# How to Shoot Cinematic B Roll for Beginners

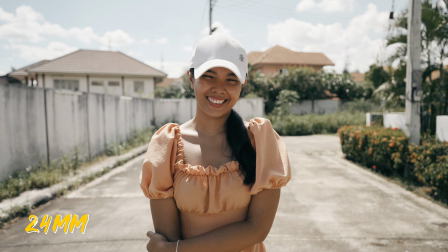[8:19]
Most of the time people use focal lengths of 24, 35 and 50mm, so by using something like 75,
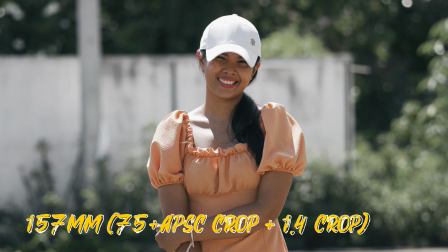[8:26]
85 or even 135mm with a fast aperture instantly gives you shots that people don't see often.
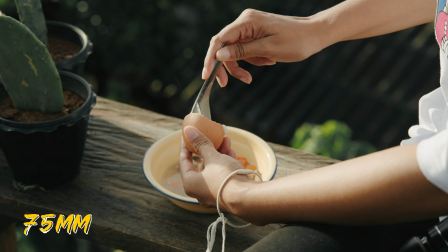[8:32]
These focal lengths give you lots of bokeh and they bring the background closer to the subject, what gives them a really nice look, especially for portraits.
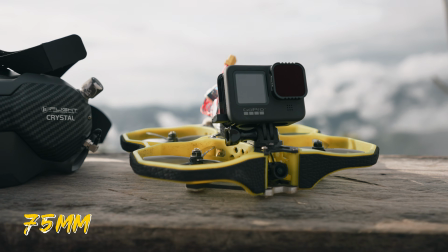[8:40]
But also super wide angle shots can be very interesting, especially if you go really close to things.
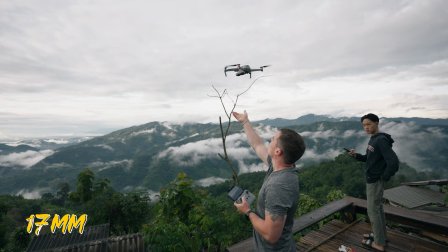[8:45]
Wide-angle lenses make forward and backward motion more visible, and they show a lot of the surrounding area, what can look pretty cool if used right.
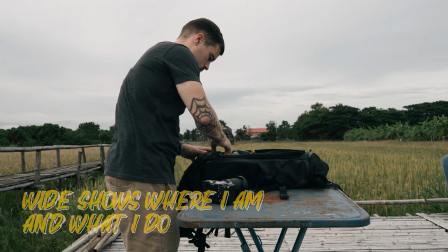[8:53]
Now, when giving you all these tips, it's also important to say that you have to use them intentionally.
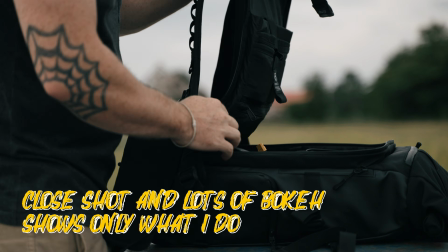[8:59]
Especially heavy bokeh and slow motion is often overused,
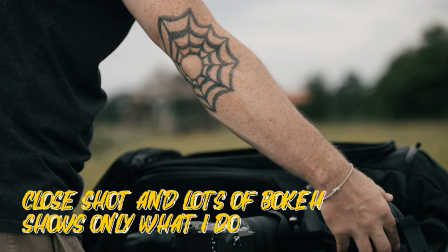[9:02]
so really ask yourself if it makes sense to blur out the background or if it's better to show the surrounding area from a storytelling perspective.
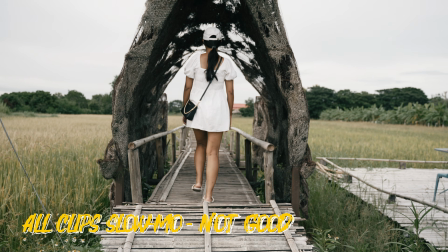[9:10]
And regarding slow motion, only use it in certain shots to emphasize them or to deliver a certain emotion at the right time instead of slowing every clip down.
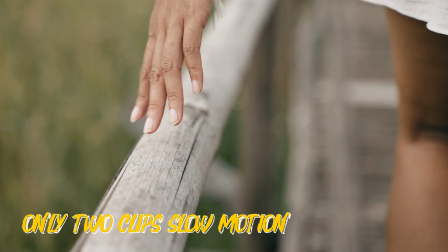But what if you can't get certain shots for your videos? Maybe you just don't have the time or you don't have the right location, actors or equipment. Well, that's easily solved by using stock footage from our today's sponsor, ArtGrid.
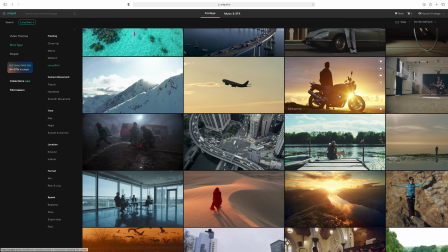[9:39]
There are many stock footage sites, but ArtGrid really stands out because of its really high quality and cinematic footage.
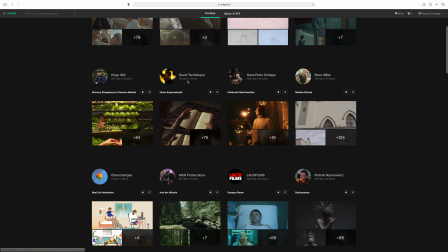[9:45]
They also make it easy to find the right shots and even sequences by featuring footage from some of
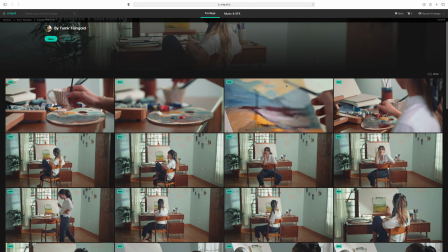[9:51]
the world's most talented filmmakers. Let's say you want to show a sequence of a painter in a video about creativity.
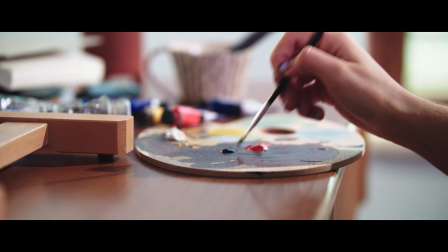[9:56]
Then you can easily use shots from the daylight painting collection from Tamir Feingold, for example.
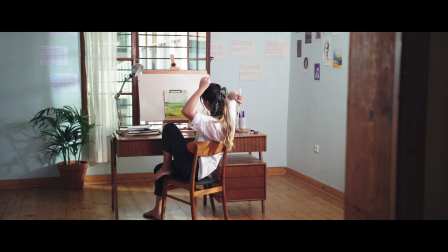[10:01]
Looks really good, right? Oh, and you probably noticed that I used his footage to build a 5-shot sequence as we talked about earlier in this video, so even that's possible.
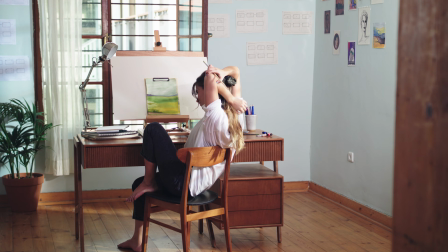[10:09]
And for people like me that like to do a lot of color grading, they even offer their clips in ProRes, Log and RAW codecs.
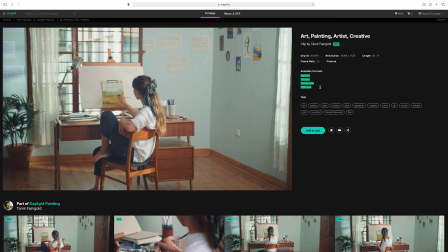[10:15]
That makes it easy to match their stock footage to my own shots.
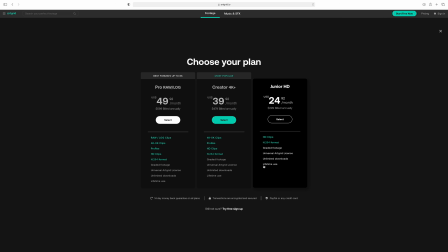[10:18]
That perfectly matches their licenses as well, because you cannot just use their footage for your own projects, but also for freelancing clients.
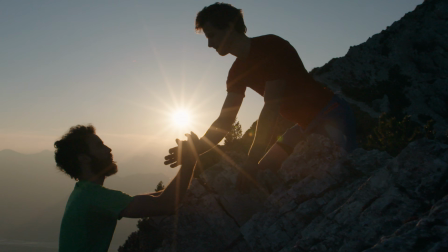[10:25]
So if you missed a shot for a commercial, don't worry, Artgood has you covered. I will leave a link to them in the description below, so check them out.
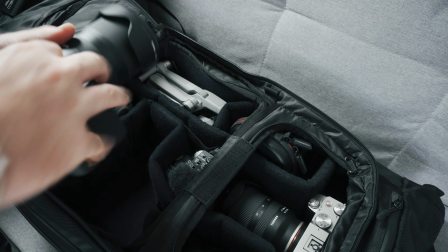[10:34]
Okay, now you shot all your B-roll footage, but it's also important what comes after that, because with all of those clips it can get pretty messy.
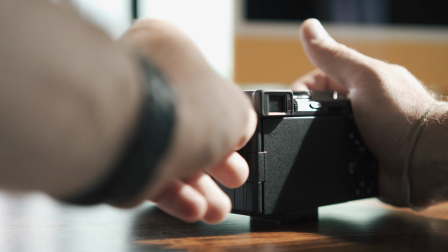[10:42]
So after the shoot, definitely build a proper folder structure to store all of your files.
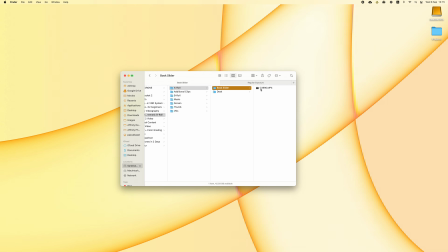[10:47]
I generally do that by having separate folders for A and B-roll, the different locations where I filmed, and my different cameras. That allows me to find all the clips easily when I'm editing. I also have all my shots planned out before I shoot them,
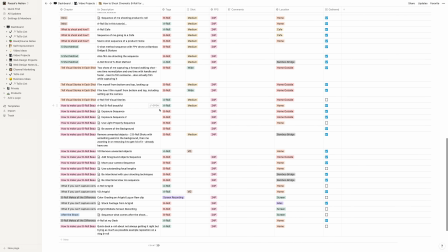[11:00]
what makes it easy in the edit as I can arrange everything quickly in the timeline and cut it to the music just by reading my script.
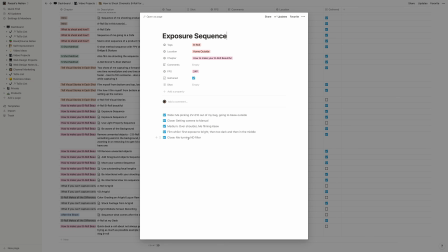[11:07]
If you want more tutorials on how I plan and edit my videos, let me know in the comments below.
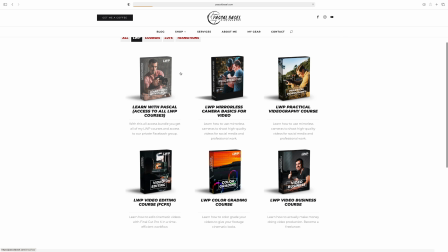[11:12]
I will also add a storytelling course to my existing videography courses at the beginning of 2022,
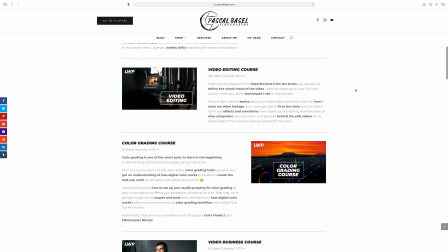[11:17]
so if you get the full access pass to my Learn with Pascal platform now, you will get the storytelling course without any additional costs as soon as I release it. So check Learn with Pascal, links are in the description below. And let's also talk about my own experience with shooting more B-roll footage, and this is actually very good because just a few months ago my YouTube channel was actually not doing that well. I didn't get as many views, etc. And instead of giving up, I really started to go hard to really script my videos and to make them more like short films instead of just the usual talking head tutorial stuff what everyone does. And since then my YouTube channel has really taken off again. So I think that really inserting more B-roll and doing more storytelling in general in your videos is really key for a successful channel today, because this is what no one does. It takes so much more time, it takes a lot more effort, and it usually means that you probably can't even publish one video per week even more. And this is what everyone is focused on here on YouTube. Like everyone tries to publish once a week or maybe even every day or 3 times a week or so. And of course, if you put so much effort into a video, that's not really possible anymore.